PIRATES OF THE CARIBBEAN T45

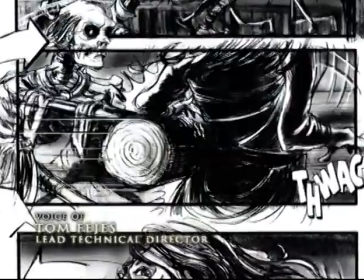The sequence is the Moonlight Serenade. It's the big moment when our heroine discovers exactly what she's gotten herself into,
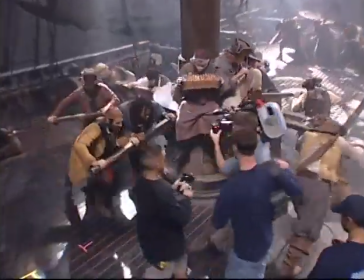and that the pirates are even worse than just being pirates, but are in fact cursed pirates.
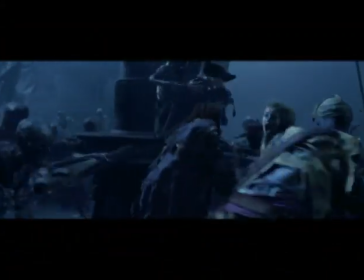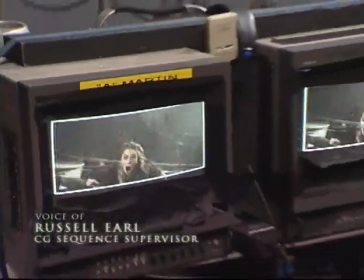Anytime we see the cursed pirates or the pirates in Moonlight, they're skeletal.
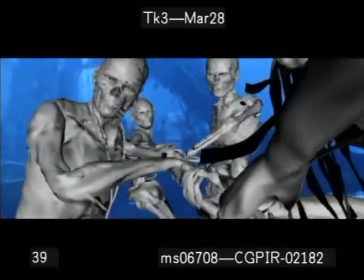And obviously we can't have the live actors turn into skeletons, so that's where the computer graphics takes over.
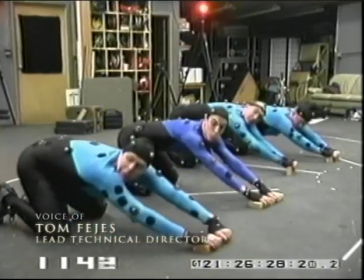For most of the scenes, they've taken the cast members and they've had them act out the scene, and then they shoot that as if it was going to be the final scene for the movie.
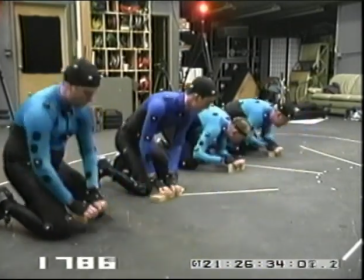And then they'll remove the actors and shoot the same camera move.
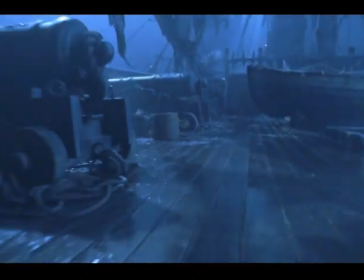So now we have a reference plate that shows all the actors in the lighting environment and moving, so that provides a good reference, not only for the animators for positioning the characters and
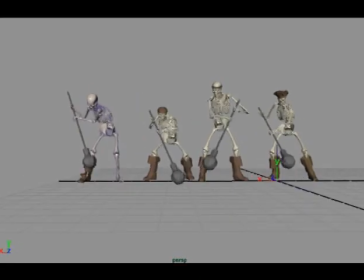capturing the idiosyncrasies of each of the different actors who are playing the different parts,
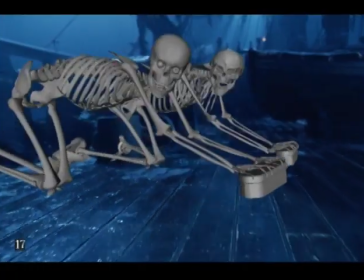but it also gives us some good lighting cues. We can see the relative brightness between their skin and their clothes and where the light is coming from.
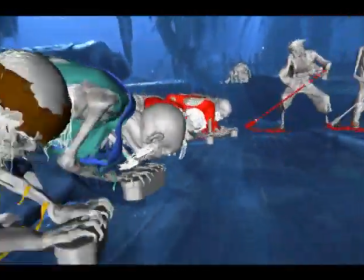And then with the clean plate, it's much easier then to remove those actors and put our computer-generated pirates in place of them.
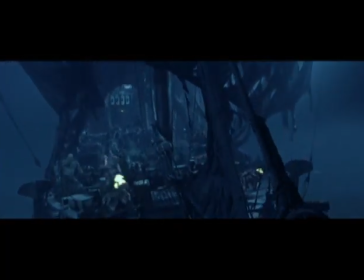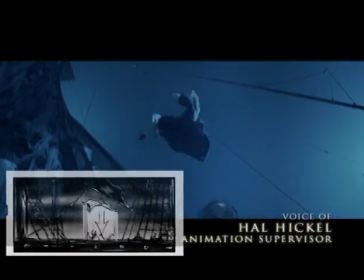There's a huge amount of detail that goes into these shots. Fortunately on this show, because the skeletons are
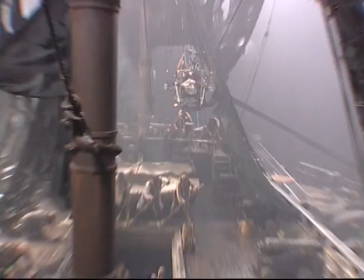they're human when they're not in the moonlight, we do have the great performances of the actors who play the skeleton pirates.
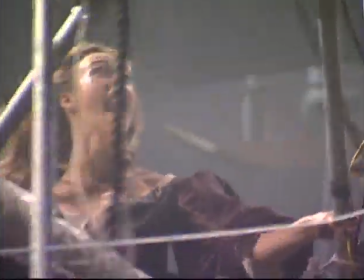And we can look at that for reference and we can get a lot from that. But still, when we're animating the shot, we've got to bring all that into the shot, all the detail.
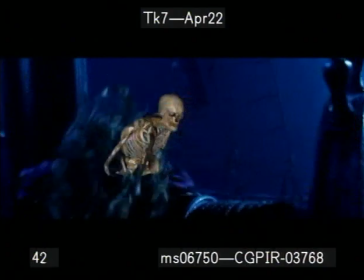We have to study what the real actors did and try and bring as much of that as we possibly can.
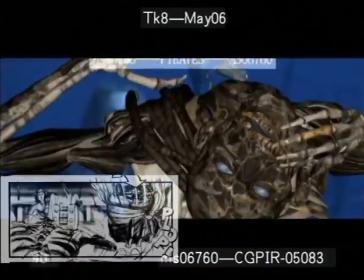So that's a lot of detail. It's a lot of little things to keep track of to make sure we're really working exactly right and not defeating the shot in some way.
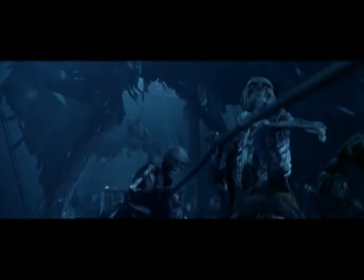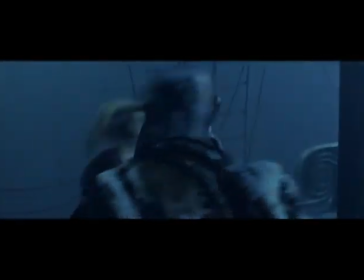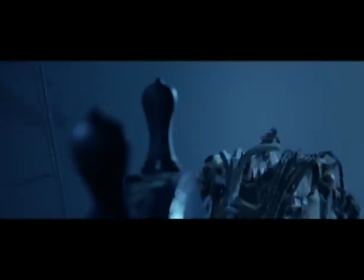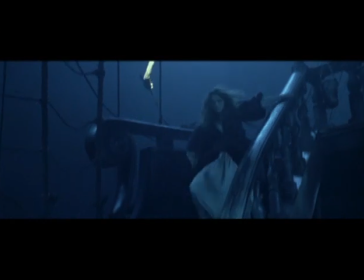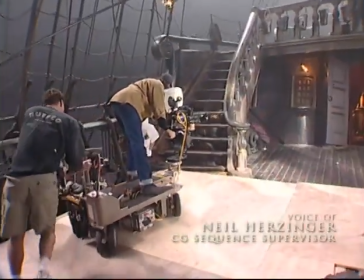One of the most important things about the monkey is the fur, of course, because he's covered in it.
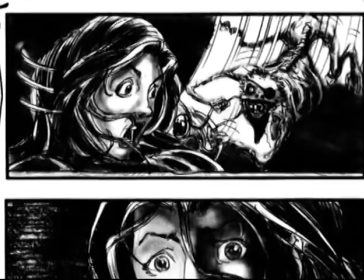We wanted to work with clumps of fur that were there, clumps that were not, so that you could see through to the bone.
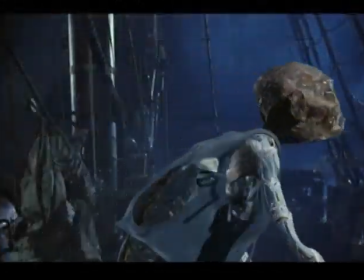It had to look greasy and dirty and just give the whole cursed look to the monkey.
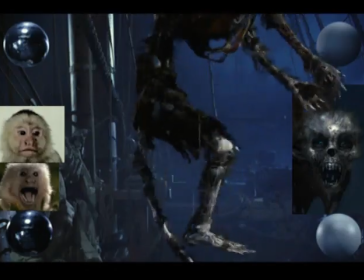As we developed the shot, we got the lighting more in place, we got the fur on the monkey.
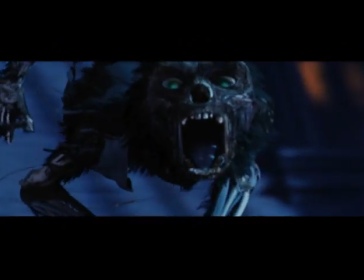He has more blue light on his face. We added a little bit of motion to the camera to make it a more dynamic shot.
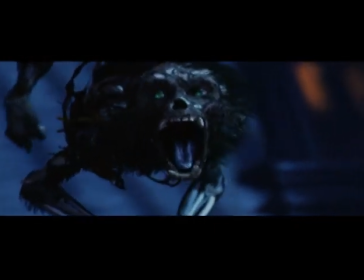We added some more contrast so that there was a difference between his bone and his flesh, and you could really tell that this was a decayed monkey.
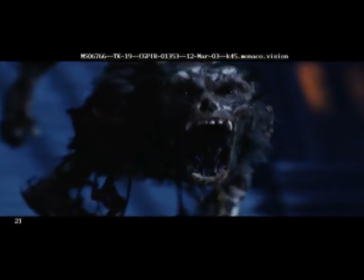And we added the medallion, which was an important part of this shot.
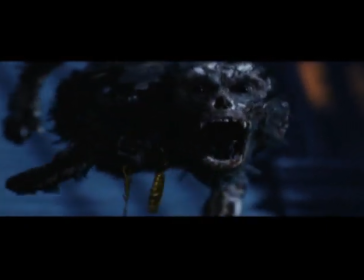We simulated the actual medallion swinging so it had natural dynamics, even though all of that is computer generated.
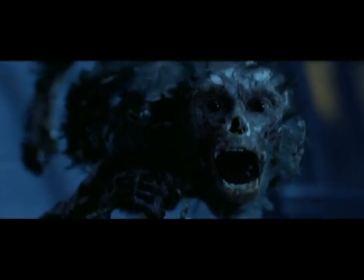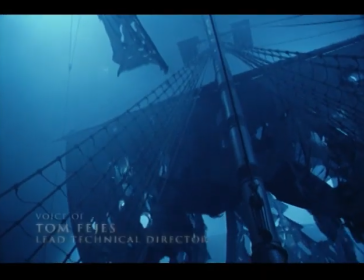It's sort of a many level process.
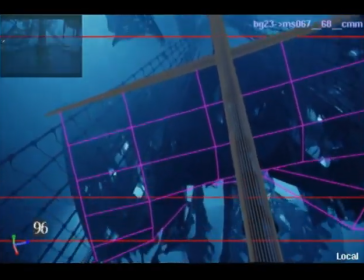Once we get all this film back to ILM, we then take the physical set and we model that in the computer.
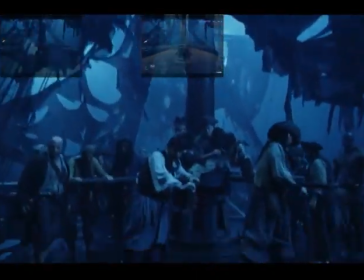And this is the reference plate that's basically shot with the actors.
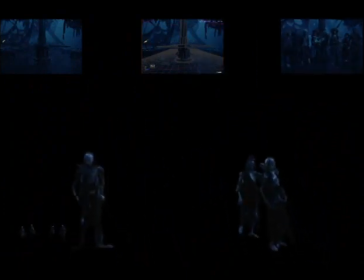So these would be the very furthest back layer of pirates, and then you'll see the progressive layers.
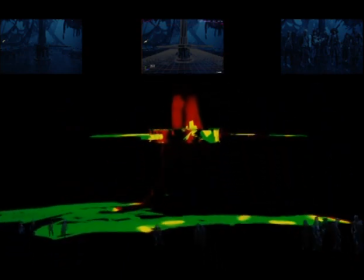The next row of pirates will be a little bit closer.
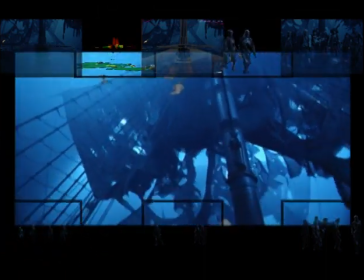So now once we've rendered all of our characters, the next job is to actually place them into the scene with the live action footage that we've shot.
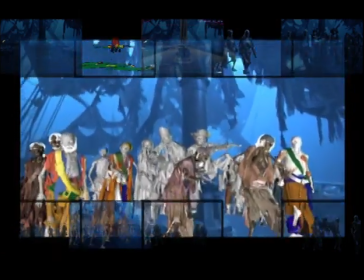This first pass is just basically a movie with the renders just dropped on top, so it's a very early version of the composite.